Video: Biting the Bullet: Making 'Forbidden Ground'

I'm sure the farmer who gave us his property didn't really expect us to blast it to Kingdom Come.
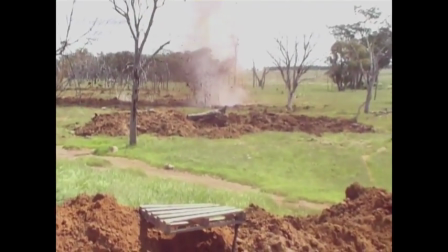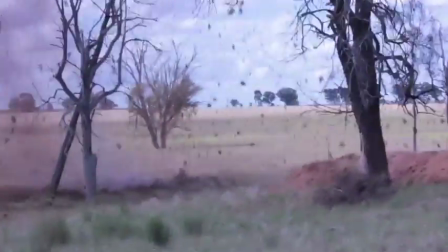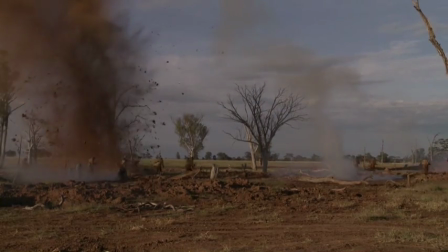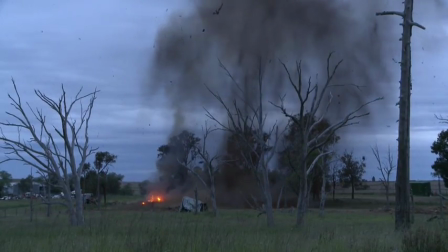The property owner was more than happy to let us create a battlefield. We'd go up to Dubbo we would go up there every weekend for weeks on end and just hammer away at building this set.
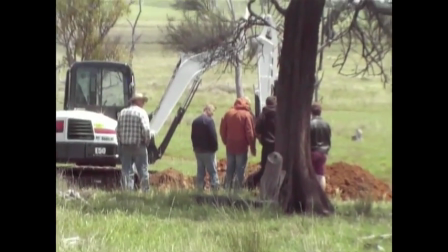(5:06)
So we would have it, we'd build it at one point, we'd have the general shape excavated. And we had to do that probably two or three times because we
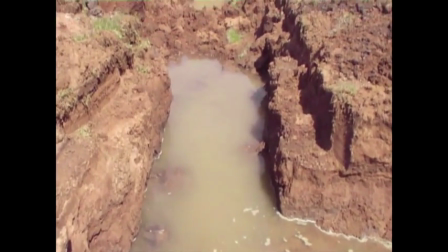(5:15)
unexpectedly they would flood, and we wouldn't be able to use that particular iteration of it. Eventually, we found a place that was able to sustain, to keep itself dry.
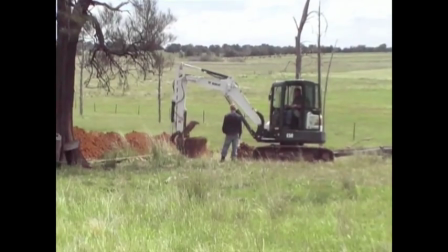(5:26)
You know, we were there. We were digging the trenches. We had the big backhoes and caddos digging these trenches, and then by hand we had to make them authentic.
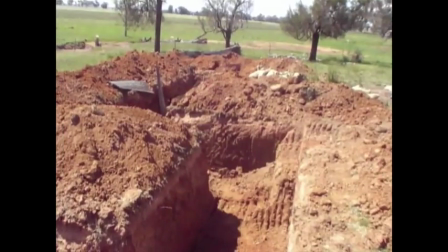(5:35)
You know, the caddo itself put large teeth mark on the sides of the trenches, so you could tell it was machine dug.
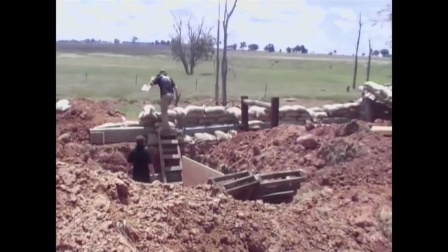(5:41)
We had to then go in with spades and chisels and clean that up like it was really dug by hand.
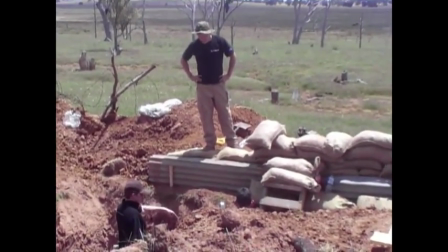(5:48)
And that took weeks and weeks. Then came the set dressing, the filling the sandbags.
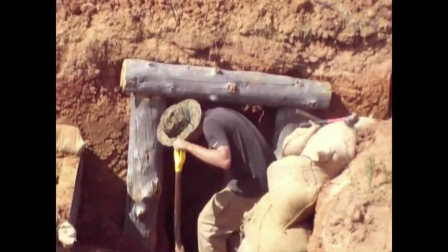(5:53)
That was all for us part of pre. And for me, that was the most challenging thing. Creating those sets.
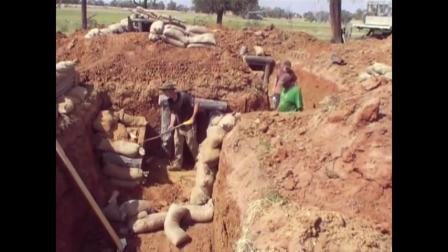(6:01)
We didn't really have the money to pay a whole set designing team to go and do it. So it was down to us. And then I think it was the night before, or the a day or so before,
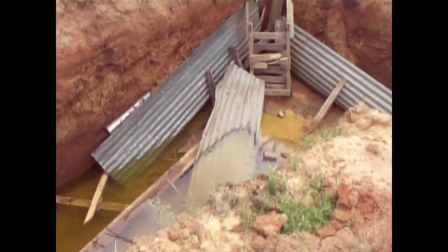(6:13)
the whole set got blanketed in a rainstorm, a really intense rainstorm.
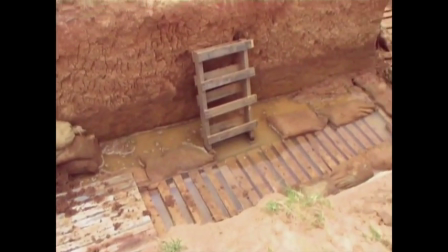(6:17)
And we were a little bit worried, but when we returned to it in the morning and we'd done a little bit of restoration and reconstruction,
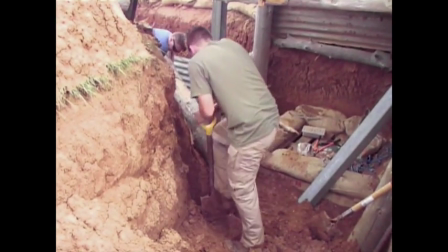(6:24)
it was good because it gave it that extra level of lived-in texture that we hadn't been able to capture as well as it had been now. Now it had been like we'd built it, nature had collapsed it, and then we had to rebuild it again. And that's exactly what these guys were dealing with in the real trenches.
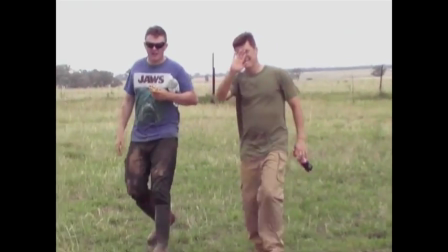(6:42)
And there was a great feeling of satisfaction at the end because we, you know, we'd built this ourselves.
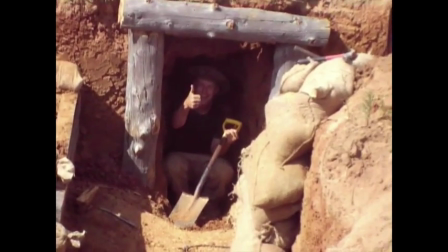(6:50)
And to receive the praise that we did from our production designer, Chris Boss,
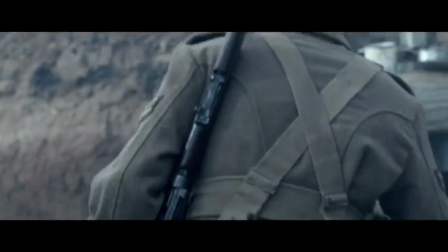(6:55)
he commented that these were some of the most authentic trenches he'd ever seen.
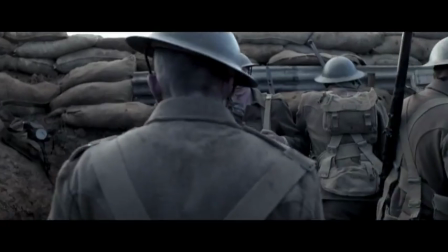(7:01)
It was a great feeling, it really was.